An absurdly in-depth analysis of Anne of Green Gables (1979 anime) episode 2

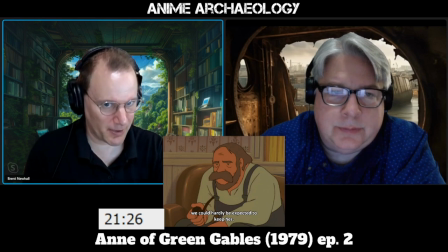53:55 But he just keeps on insisting that, well, maybe this isn't the final decision.
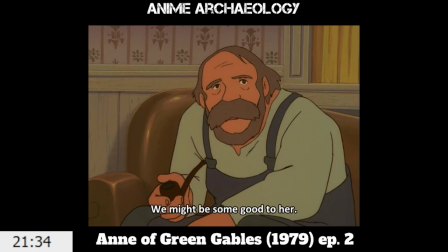54:06 There we go. She asks, what good would she be to us? And we might be some good to her.
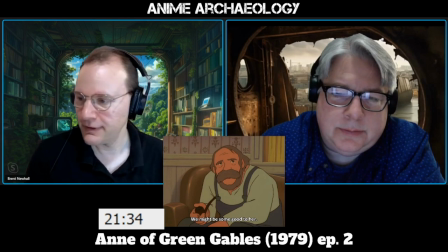54:13 Whoa. That's some good writing.
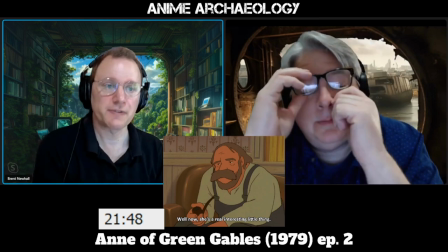54:16 It should also be pointed out that Matthew doesn't really have the words to describe what it is that Anne, you know, does to him.
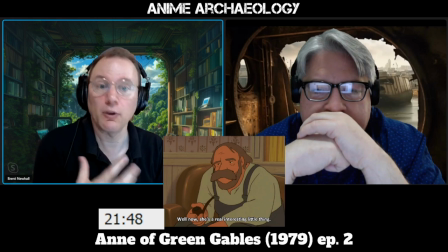54:26 Right. You know, he doesn't have a logical argument. He just keeps going back to, like, she's just interesting. And I appreciate that even though he can't mount an argument here, he still doesn't completely back down.
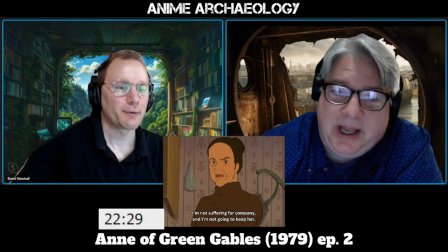54:42 Now, this is clearly true. Right? Yes. Like, we get a very clear sense that Marilla does not need company, right? Yet. Right? You know, at this point in her life, she does not need company.
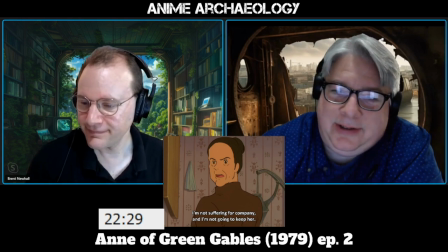54:57 No. Not in the least. And would you want to be that company? Right, you know, she does not seem like the most amazing company in the world.
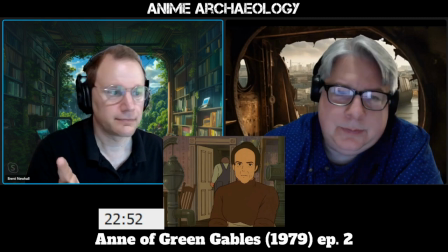55:10 To your point, sound. just the dishes, just that. Matthew has basically given up the argument at this point, that it's just as you say, he goes off to bed,
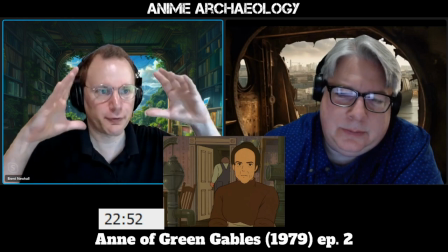55:23 and we get this full face of her frown, to point out that they're still in opposition,
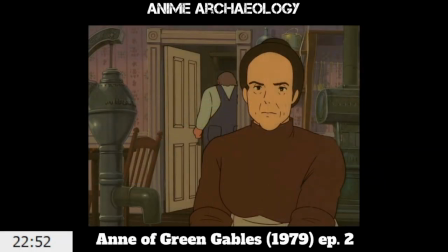55:29 and again, they have not been looking at each other. I mean, they looked at each other briefly, but they're still at loggerheads, separate.
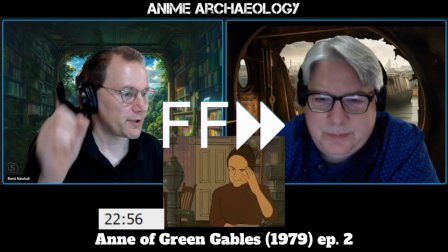55:36 Right, yeah. For those of you familiar with Anne of Green Gables, you know what this means.
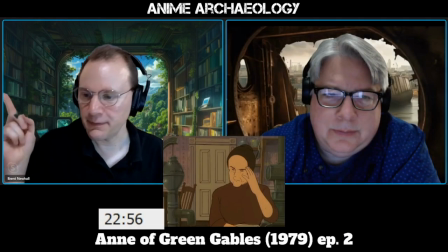55:42 This is an important
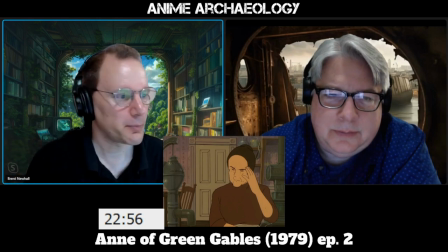55:45 call forward, if you will, to a plot point that recurs frequently in Anne of Green Gables, is Marilla's headaches.
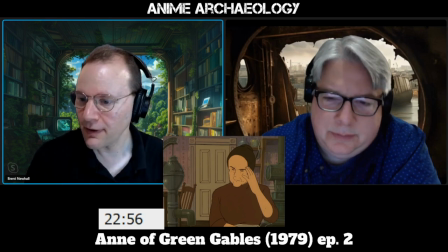55:53 So getting the first of them here. Also, not unreasonable after tonight.
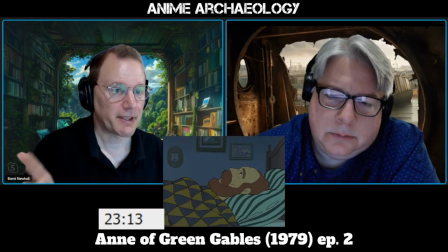56:00 Yeah, no joke. Notice something here. Matthew is still awake.
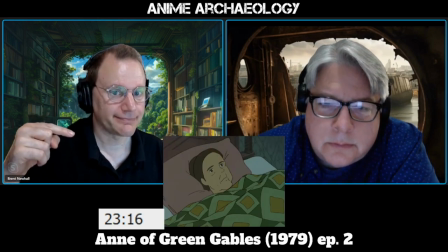56:07 Mm-hmm. So is Marilla. So, right.
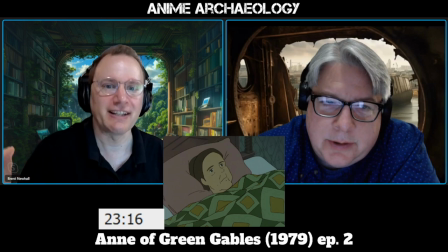56:12 You know, neither of them are comfortable with this idea that we have to send Anne back in the morning, still running around their heads.
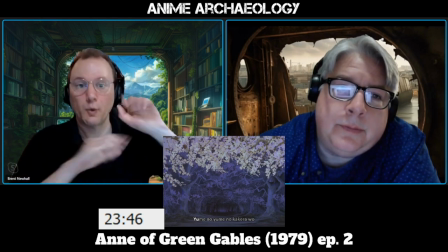56:19 Not only does Takahata do this interesting thing of like quick flashing back and forth between her and the
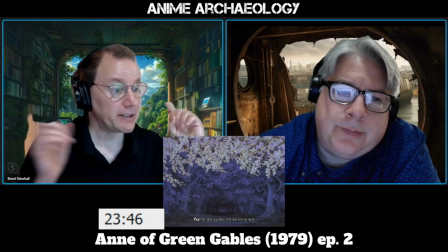56:27 cherry blossoms to make us think about that, but notice what's different now. These are not the cherry blossoms from before.
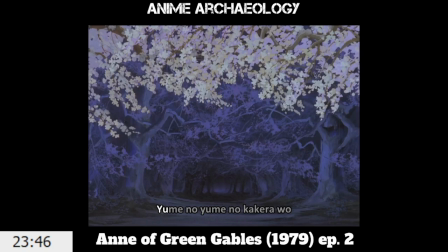56:34 Now it's at night, now it's dark, right? It's almost like the cherry trees are fading away.
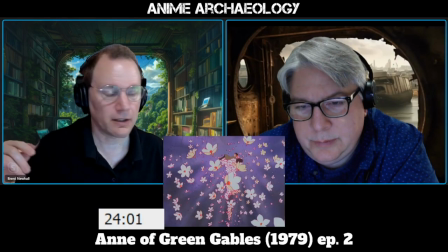56:42 Yeah. Because they literally are. It should also be pointed out here, this was on a different background before, right?
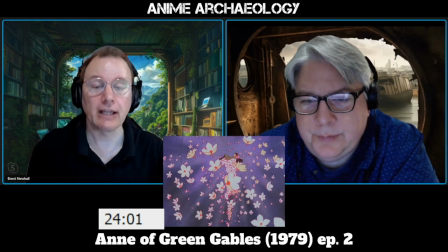56:51 All the bright lights. So they had to literally take all of those frames of animation,
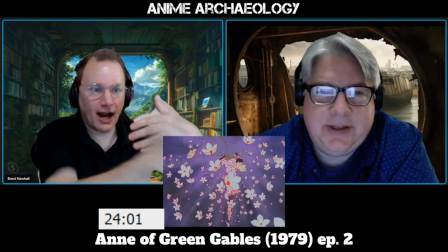56:58 take a new background, and reanimate that entire thing, you know, expose right.
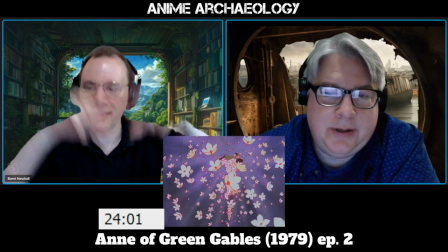57:05 That entire sequence just to get this different shot. All of it.
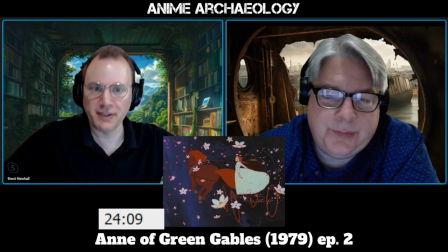57:11 Like, they basically reanimated the entire... Well, they didn't reanimate, but they refilmed the entire sequence just to point out that now she's in her dream.
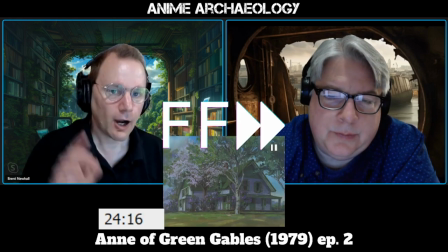57:20 It's a darker dream now. All right, now, it should be pointed out, because Takahata is not a jerk.
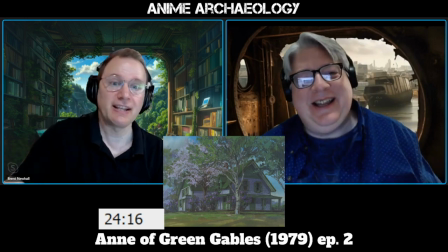57:28 What we get next, immediately, is the next episode preview. Which is
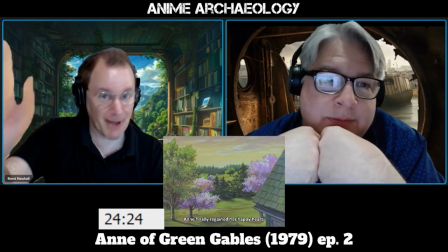57:36 explicit acknowledgement that next episode is going to be better. Yeah.
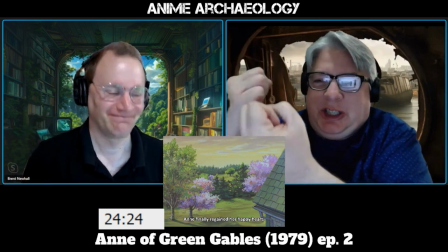57:43 We're not going to take your heart and crush it and squeeze it and just mangle it.
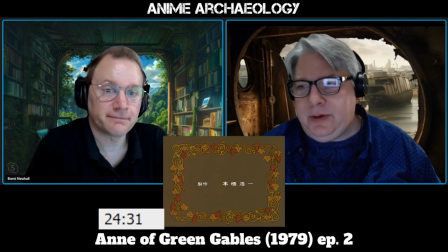57:50 God. And so, you know, it was a slog. I mean, from beginning to end of this episode, it was definitely an emotional slog.